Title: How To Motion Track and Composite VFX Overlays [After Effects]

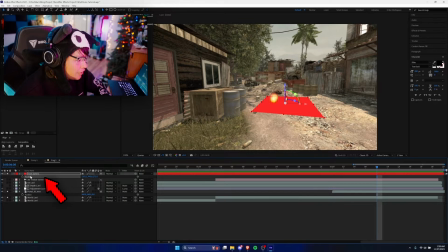Now we're gonna click on our overlay as well, press the P key again, click on the solid, Control C the position while clicking that, go to the other position of the portal, and then Control V on that,
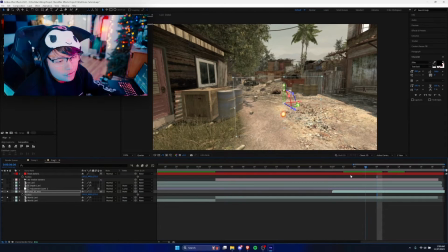and boom, now we got matching coordinates. So now the overlay is gonna be motion tracked on the solid.
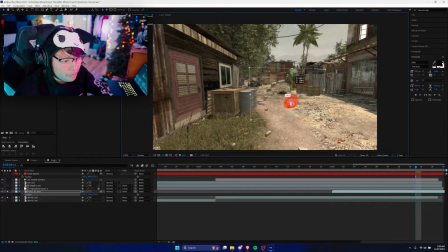It's gonna have the same position, so we can increase this up a little bit, move it here, and you can also use these sliders as well to move it around. So I'm gonna position it maybe a little bit more to the left, and more importantly, I'm gonna resize it by pressing S to get the scale features out, and then we can just move it around like this.
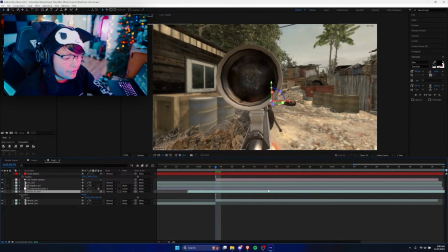Now the cool thing about After Effects is we can drag the time around on it, and it's not gonna lose its track because the camera's here. If we move the camera, it's gonna offset it, so we don't want to touch the camera too much, but we do want to move around the overlay.
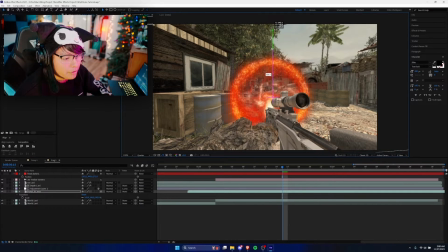So as you can see, I'm gonna bring it up a little bit more, and I think we need to move it a little bit further back. So I'm gonna press P, we're gonna move it a little further back using this coordinate right here, and we essentially just want to move it in a spot that looks pretty cool.
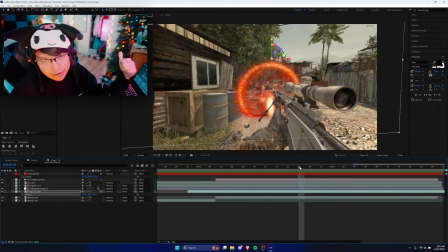Now another thing I want to mention is this clip right here. As you saw in the intro of the video where I made an edit with it, I did do timer mapping on the clip. So if you want to do timer map or velocity on your clip, which is essentially speeding it up and slowing it down, but you don't want the overlay to lag or do anything choppy,
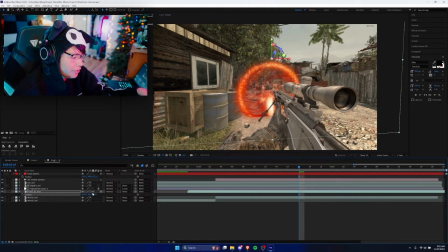all you got to do is click this button right here. So you got to click this twice. And once you get this little icon over here, that means it's going to have frame blending. So no matter how much you slow down the clip, it's going to warp the frames together so it doesn't look like it's lagging or stuttering. So now that we got our first overlay motion tracked, I'm going to motion track a few more overlays doing the same method I just showed you, and then I'll come back and teach you guys more about compositing.
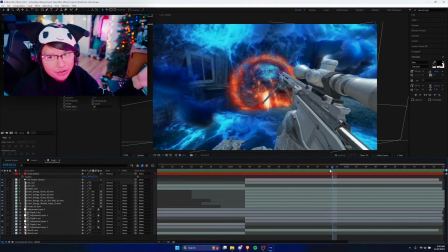Alright, so as you guys can see, I finished motion tracking all the overlays. It looks pretty chaotic.
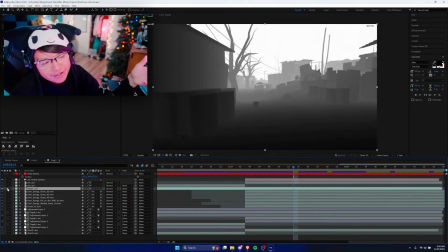I did add some depth passes that I showed you guys earlier. If you don't know what a depth pass is, it's basically this black and white pass where you can have effects affect at a distance.
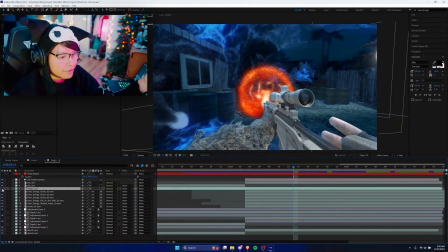So as you can see, I basically used that pass I recorded earlier on my video game to add some fog.
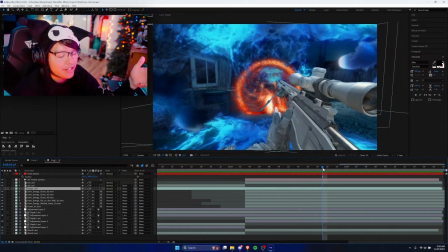And as you can see, it looks kind of nice with that fog. But nevertheless, as you can see, I got all these overlays scattered about.
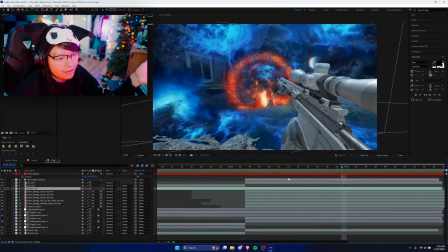It looks super chaotic. They're pretty much all spaced around differently. I changed the position on them a bunch. But there is one thing I did add that I think you guys would love to know.
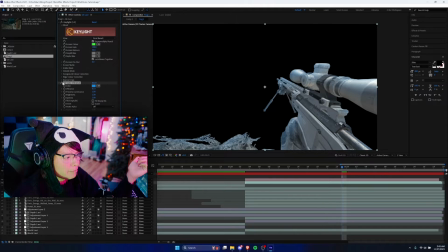So as you can see on this little gun clip right here, I did add a little bit of some tint on it using a free plugin called VC Color Vibrance. I'll leave it in the description down below. I highly recommend downloading it. It is free and it basically just is a nice little tint.
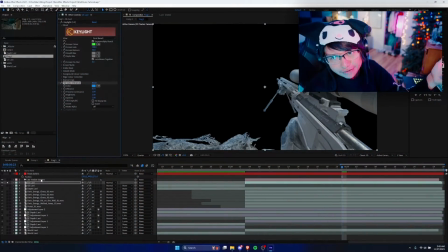It's a lot better looking than the default After Effects tint, so be sure to check that out. And another thing a lot of people don't know about is if you right click on any layer and you go to layer styles,
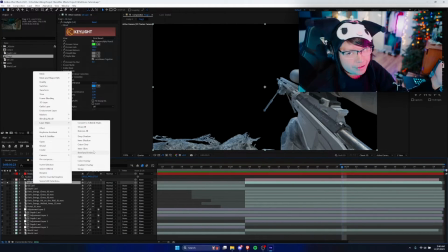you pretty much have access to these tools right here, which are very similar to Photoshop's blending modes.
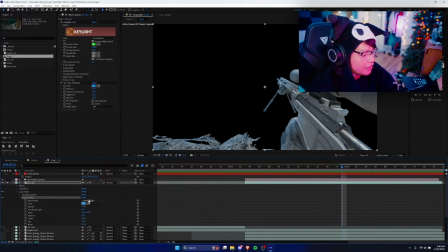So by right clicking and going to layer styles, I added an inner shadow, and as you can see, I just changed it to linear dodge, so it looks like there's some light coming onto it.
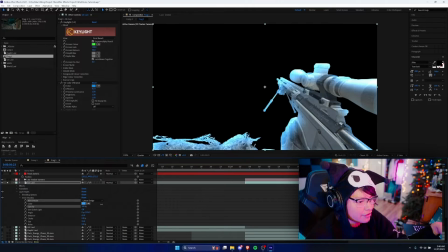So with the linear dodge on, as you can see, we got some light coming on it. I didn't want it too strong, so I only made it 22%, and you can mess around with the size and distance to get that look you're going for.
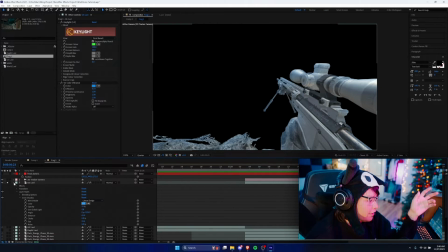And that's how I made it look like there's glow being shined on the gun.
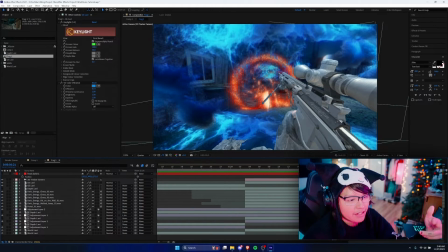So I haven't even really added any effects yet besides the tint and all the overlays, but the overlays alone look pretty good.
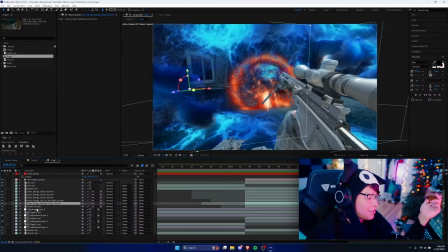And another cool thing about VC Color Vibrance is, let's say your overlay is black and white, so as you can see,
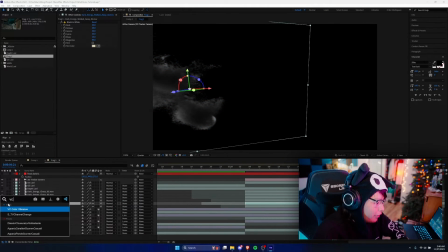this overlay has color, but if it was black and white, if you add VC Color Vibrance on it,
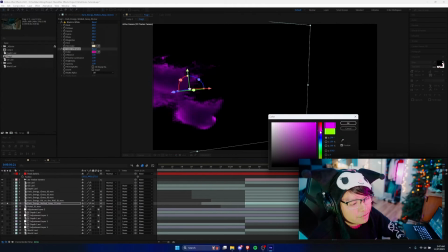you can still change the color of these overlays and it looks pretty natural. It looks really good. I made a simple color grade right here.
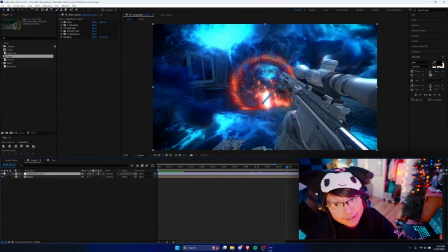So this is what it looks like without the color grade, and this is what it looks like with it. Now, I've made a bunch of videos talking about color grading.
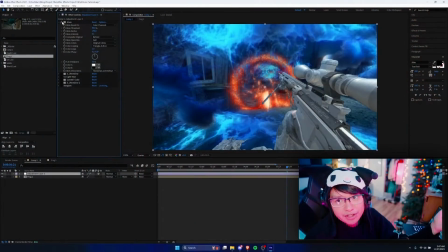I probably might make some more in the future. I added some basic glow just to give it a little bit more depth. And after the glow, guys, I also added S Ultra Glow, which is a Sapphire plugin, and I am affiliated by Sapphire too.
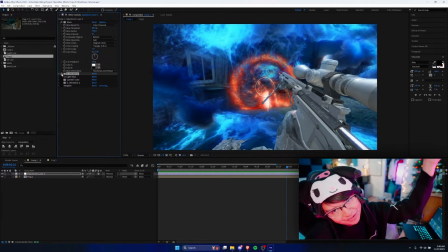So if you want to get some Sapphire plugins, be sure to check it out in the description down below.
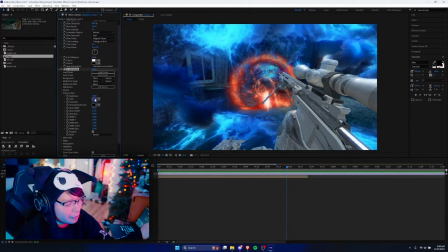I just added this to add a little bit more depth and a little bit more of a blue glow, and it looks pretty nice. And I also added CC light rays, which gives it even a different type of glow. This is built into After Effects too, so it makes really good color grading.
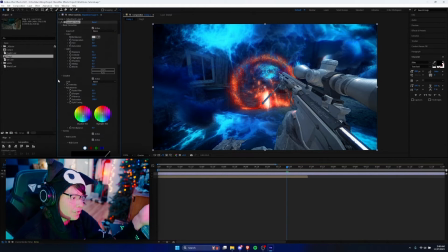And I also got Lumetri Color on here too, which is After Effects little color grading program. And I usually use plugins for color grading, but I figured, you know, might as well not use plugins throughout the whole vid. So all I did was increase the exposure a little bit, lower the highlights a little bit, added some tint on here,
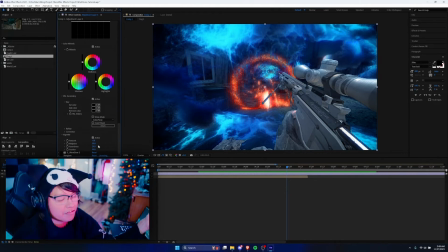messed around with the curves, and I also did a vignette too, which is one of my favorite things to do. I really love vignette, and I feel like it looks so much better with it. You can also invert the vignette too, so if you want it to be white, you can do it white. I prefer making it nice, dark, and gloomy, so hey, we got the Lumetri colors on it.